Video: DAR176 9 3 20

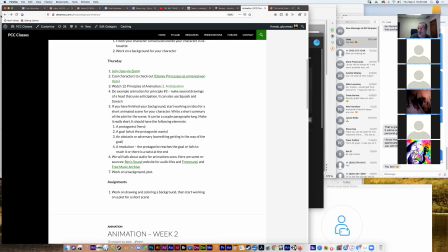16:33 And what we're going to do is we're going to use this anticipation exercise or video that we just saw to do an exercise. So if you recall in the video and the video before, we saw the picture of Squash and Stretch, the guy has a normal size head, and then he squashes down,
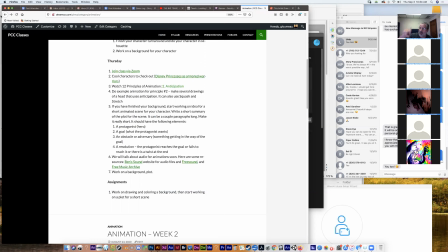16:50 and then he extends and stretches beyond his normal size head and has a like a round mouth and big eyes, right? So we're going to do that because that that represents both Squash and Stretch and anticipation.
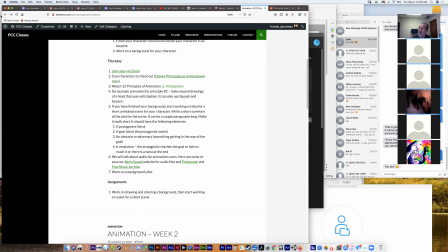17:04 So what I would like you to do, and you can use your computer, you can use a sketch pad, a pencil, a pen, whatever,
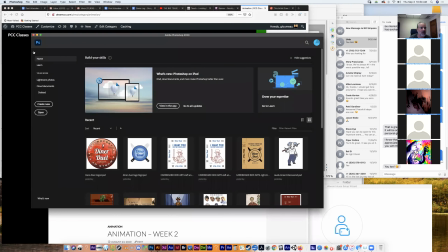17:12 is I would like you to create something like what I'm going to create here.
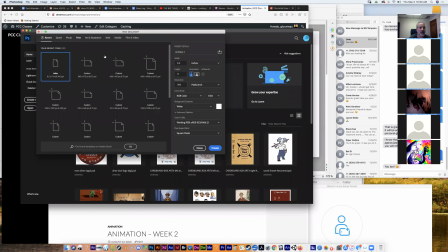17:19 So I'm just going to go into Photoshop and let's see, I think I'm going to make it go this way.
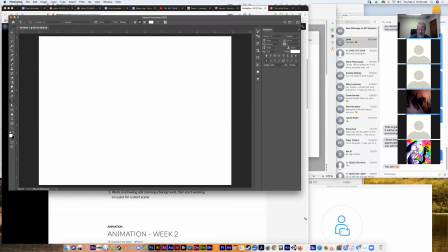17:27 Okay, so I'm just going to go into Photoshop and give myself a document here and click on my brush tool.
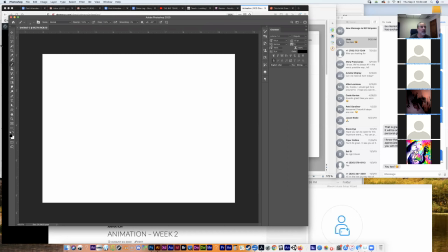17:37 Like I said, you guys can use whatever you have available, any program, any pencil or pen. Just want to give myself a little good size brush here. Okay.
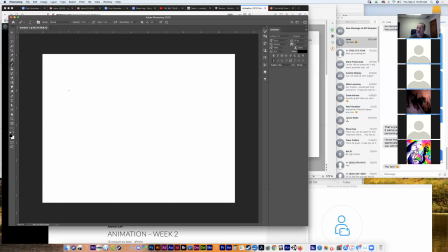17:56 So now the goal is this, it's to make a small series of drawings that first show a character with their head in the normal position. That would be the first drawing. The second drawing would be the person squishing their head down, like, you know, which is a form of anticipation to stretch up.
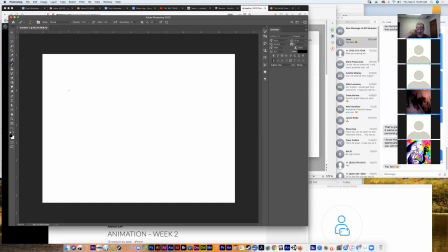18:14 The third drawing would be similar to the first. It would be the character, you know, with their head back at normal size. And then the fourth drawing would be them, you know, completely extended up. And the fifth drawing would be them back to normal.
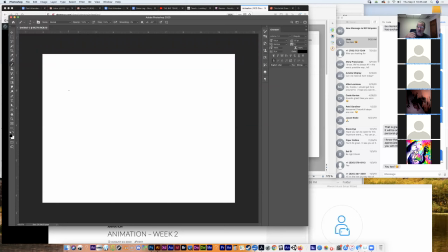18:29 So in other words, they're normal, they squish down, and as they start to move up towards the stretch, they go back through the normal phase, they stretch. And of course, they don't stay in that stretched or exaggerated position. They come back down to normal, okay? So I'm using this tablet here for the first time, so forgive me if this is a little rough.
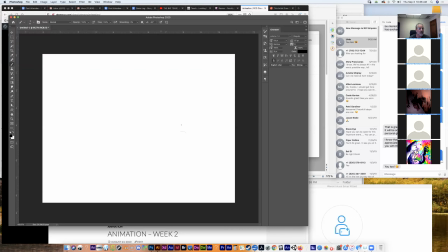18:49 But so, you know, you can make a, I want a bigger brush here. Let's see.
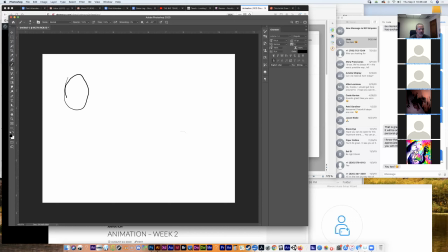19:04 Okay, so, you know, you can make a rough sort of oval to sketch your character out. You know, how many construction lines you want to put in there to develop your characters up to you. But like, sometimes it's helpful to put, you know, construction lines that sort of show,
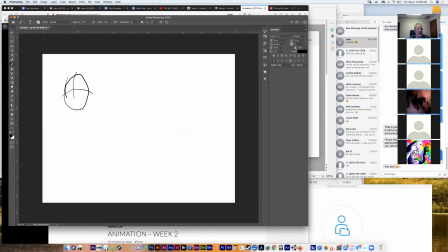19:24 you know, where the character's various body parts will be. So I gave myself a couple construction lines there to show sort of the middle of the face and, you know, sort of the arc of the face, so it looks more three-dimensional. So these are going to be, you know, the nose and the mouth and all that.
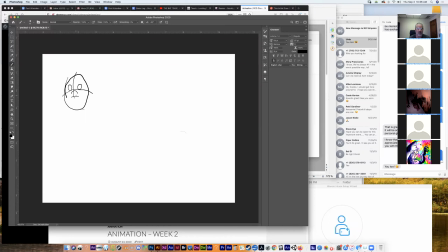19:43 And for the sort of resting position of the character, you know, you don't want them to have an open mouth or anything, because you want you basically want to use all of that as sort of potential for the emotion, the reaction that they're going to have when it gets very big.
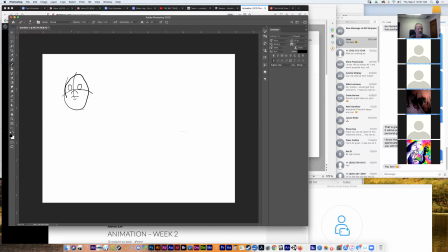20:03 You also don't want their eyes to be too big, because once again, that's an opportunity to make them much bigger when they're exaggerated, right? So, and also, you know, I've mentioned to you guys in the past, I'm a big fan of eyebrows,
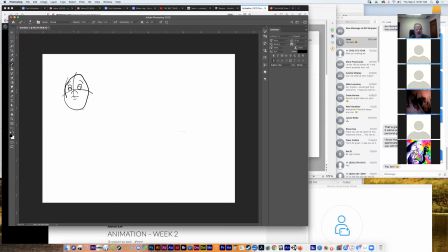20:20 because I think they aid a lot in expression. Okay, so, and then of course, you know, you can clean up your character's face a little bit if you want. Give them some ears.